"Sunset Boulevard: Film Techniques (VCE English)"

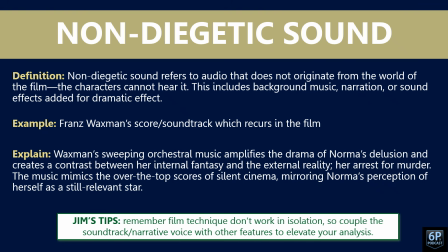This includes background music, sound effects, and even narration, which we have quite prominently in this film. The example I want to use is Waxman's score or soundtrack, which comes up throughout this film. And the explanation here we have is Waxman's sweeping orchestral music amplifies the drama of Norma's
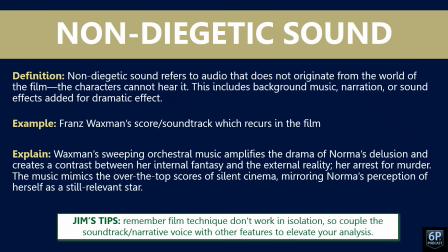delusion and creates a contrast between her internal fantasy and the external reality, which at the end of the film is her arrest for murder, which is when the score really heightens and intensifies.
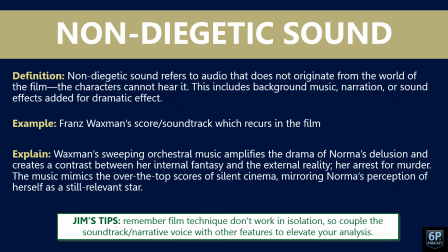The music mimics the over-the-top scores of silent cinema, mirroring Norma's perception of herself as a still relevant star. And obviously silent films, they didn't have people talking, but they still did have things like music, so it's something to take note of there as well.
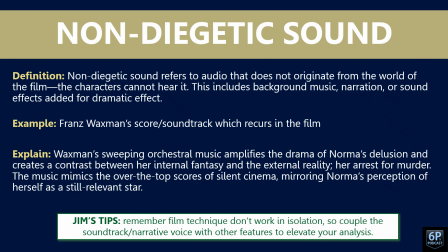Remember, again, film techniques don't work in isolation, so couple the soundtrack and narrative voice with other features to elevate your analysis. And we might talk about narrative voice a little bit later on as well. And we like our opposites.
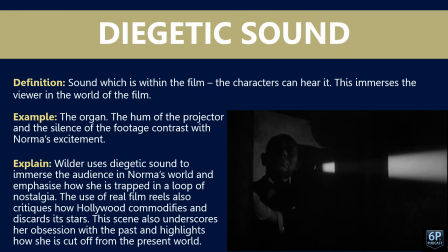So the opposite of non-diegetic sound is diegetic sound. And this is obviously sound within the film that the characters can hear. And it's used to really immerse the viewer in the world of the film. The examples I have, the first one I like is the organ music.
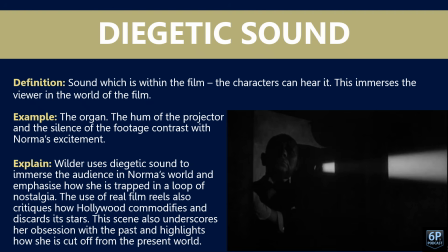The organ sort of plays by itself. The wind sort of sweeps through it. Again, it's that ominous, foreboding tone, that film noir element of the film. I also like the hum of the projector and the silence of the footage that contrasts with Norma's excitement when she's watching one of her past films.
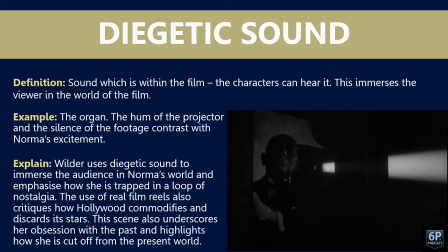And here we can see the director uses the diegetic sound to immerse the audience in Norma's world and to emphasize how she's trapped in the loop of nostalgia. The use of real film. Reels also critiques how Hollywood commodifies and discards its stars, and the scene also underscores her obsession with the past and highlights how she's cut off from the present world.
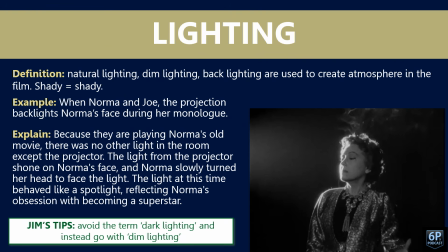Let's talk about lighting. There's so many different types of lighting. Some you can talk about are natural lighting, dim lighting, backlighting. These are all used to create atmosphere in a film. And I like to use this idea about, oh, it's a bit shady. If there's, lots of shadows, then it means that, the character or the atmosphere is a little bit shady.
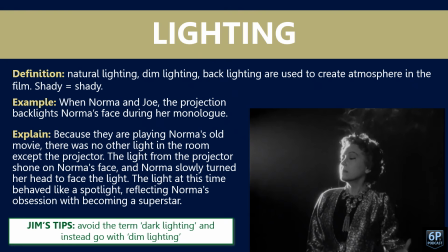A good example here, we're just going to springboard off the previous scene, is when the projection backlights Norma's face during her monologue. Now, because they are playing Norma's old movie, there was no other light in the room except the projector. The light from the projector shone on Norma's face, and Norma slowly turned her head to face the light.
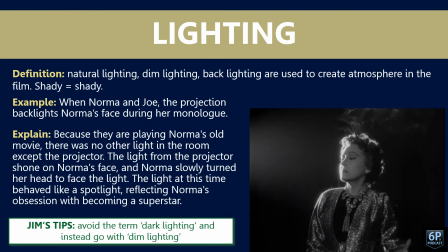The light, as this time, behaved like a spotlight, reflecting Norma's obsession with becoming a superstar. And just a tip down the bottom as well, avoid the word dark lighting. It doesn't really make much sense, so instead I always say go with dim lighting.
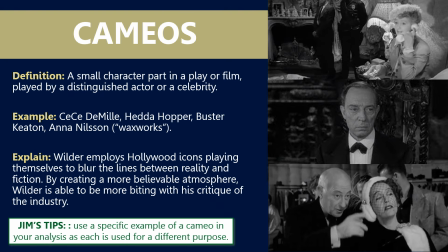It works a lot better. Something that makes this film unique is the cameos. We have real people playing themselves in this film. Some examples we have here are Hedda Hopper up the top. We've got Buster Keaton. We also have Anna Nilsson.
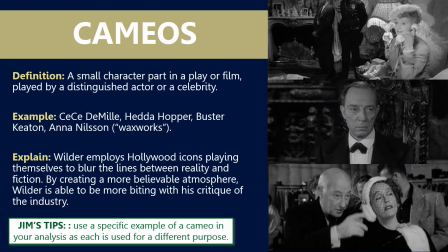They're both the Waxworks, the previous actors from the silent era that have been forgotten, and CC DeMille, the most prominent one, because he's very prevalent in the Paramount Studios scene. Wilder employs Hollywood icons playing themselves to blur the lines between reality and fiction.
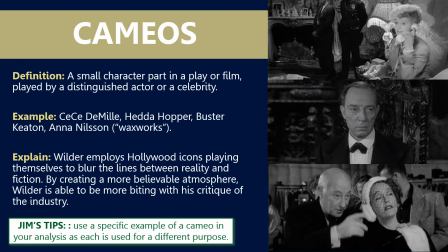And by creating a more believable atmosphere, Wilder is able to be more biting, more scathing with his critique of the industry. Now that's quite a broad analysis there. What I would be doing is I'd really be honing in on specific cameos
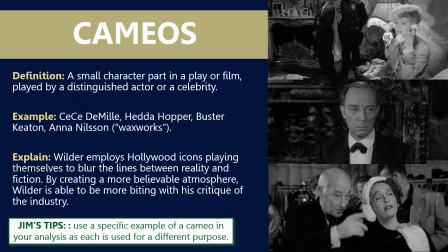and sort of how they, or what messages that Wilder is sending through them. So for example, Hedda Hopper, she's a gossip columnist, and here she's on the phone. The police can't actually use the phone, but because she's on the phone, she's more important.
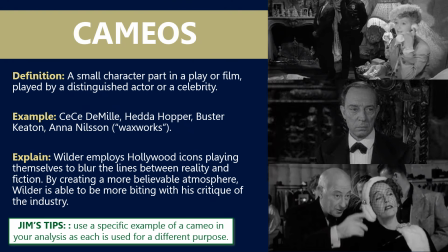And I guess that sort of shows it in Hollywood that the scandal, the story is more important than the investigation or justice. And you've got Buster Keaton there as well.